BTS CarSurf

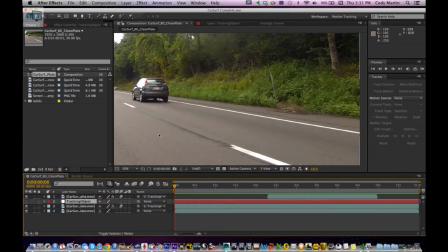Now, what I mean by tracking data and parent, basically, as you can see in this footage, the camera shakes a lot.
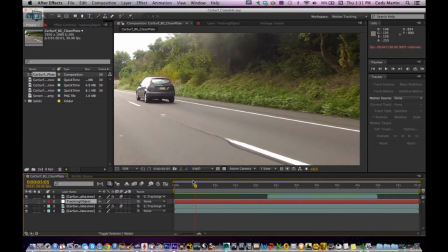The car is moving, it's getting farther and closer. Things change, and in order to incorporate the
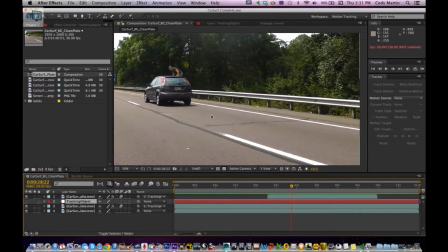actor into this, the actor has to react the same way that base footage is. So by tracking it, it allows us to replicate that same movement, the same size changes and everything, which makes it look more realistic.
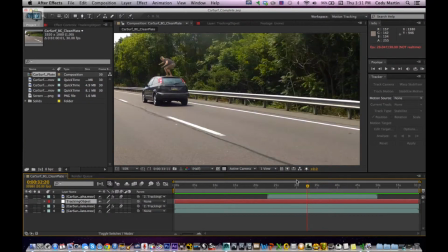As you can see, the car gets a little farther away, the car gets a little closer, but the actor moves with it. And also, as the camera shakes, since it's paired into the null object, that
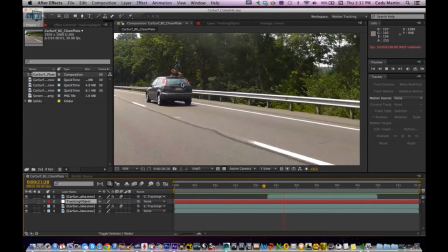alpha channel, the actor that's rotoed out, is also going to shake with it, so it appears to be moving at the same rate. As you can see, it's pretty. Your eyes can't tell the difference there.
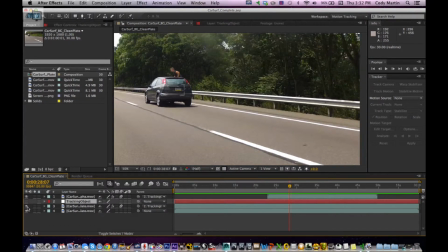You also notice that right here, the tracking points are gone. Now all I did with that was I created a mask from a still shot of the car, and just moved it over top of the background footage, and then just parented that to the null object,
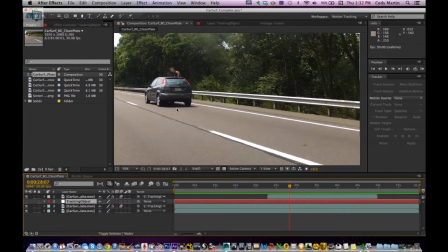which in turn allowed, it tracked it along and makes it look like there's nothing there, which also adds to the realisticness of it. I didn't have to for this one too much, but you can go into
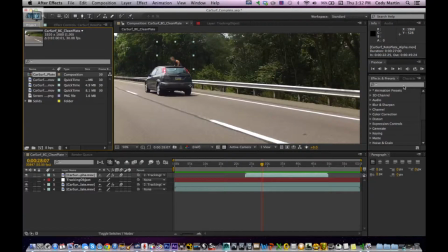go into our effects and presets. You can change the hue and saturation as well as the levels. Now all I do is drag that onto here. And now what that does is just helps blend it in a little better. Like if I take the saturation down
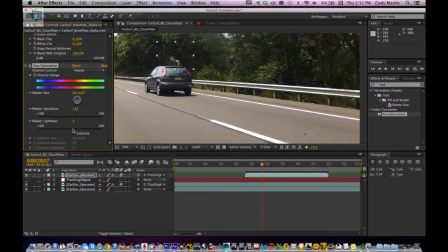like that, it gives you that more pale look. Now, although that right there may look a lot better, because I did mess with the hue and saturation before, that looks good there, but the problem is it changes right here,
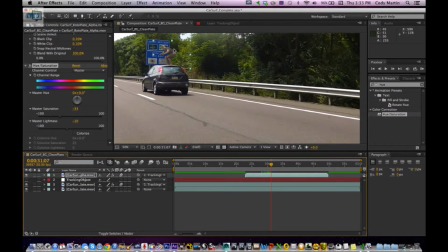and that's due to the lighting of the shot we originally did, the foreground shot, the stationary shot. So I didn't use the hue and saturation level, but anyways, another
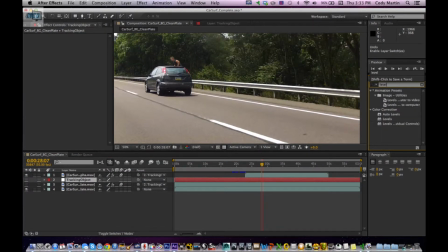good tool to use is your levels, which is the best way. I personally think it's the best way to adjust two separate pieces of footage, to have them go together real nice.
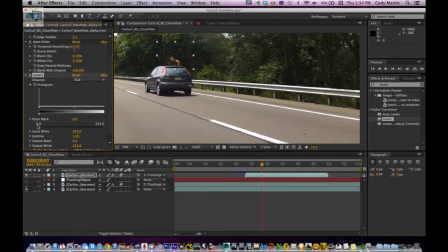So like right there, you can add just the darks. You can make them darker without affecting the whites, and also you can help lower the whites a little bit, which actually we'd want to raise the darks a little bit before we do that. There we go.
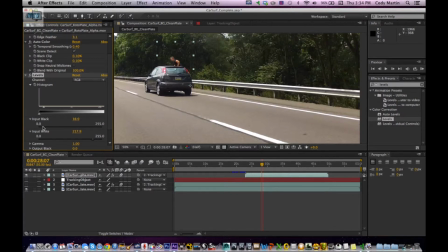And then you mess with those levels and it balances out a little bit. So you get the idea, but you want to mess with those levels and that'll get you what you want.
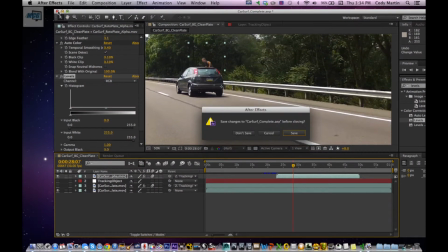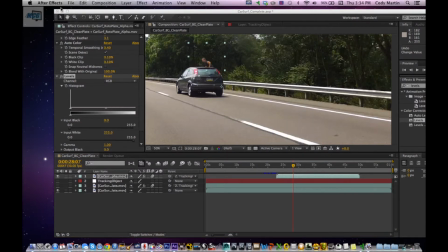Okay, and finally,
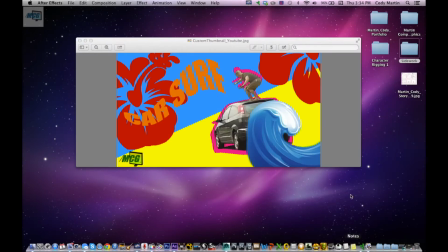since obviously I wouldn't want to use the GoPro sound because it would just be wind rushing by,
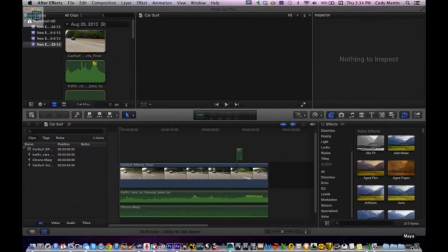I actually went on
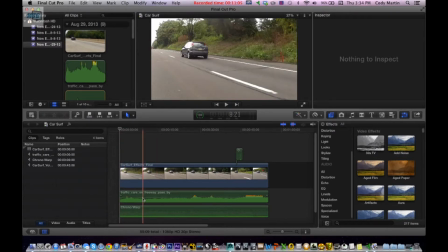a shareware sound effects website and found Traffic Cars Freeway, which by the way I'm using Final Cut Pro here for editing. And I added in, this is my own music here, and added some effects to it, some different distortion so it sounds like it's coming from the radio.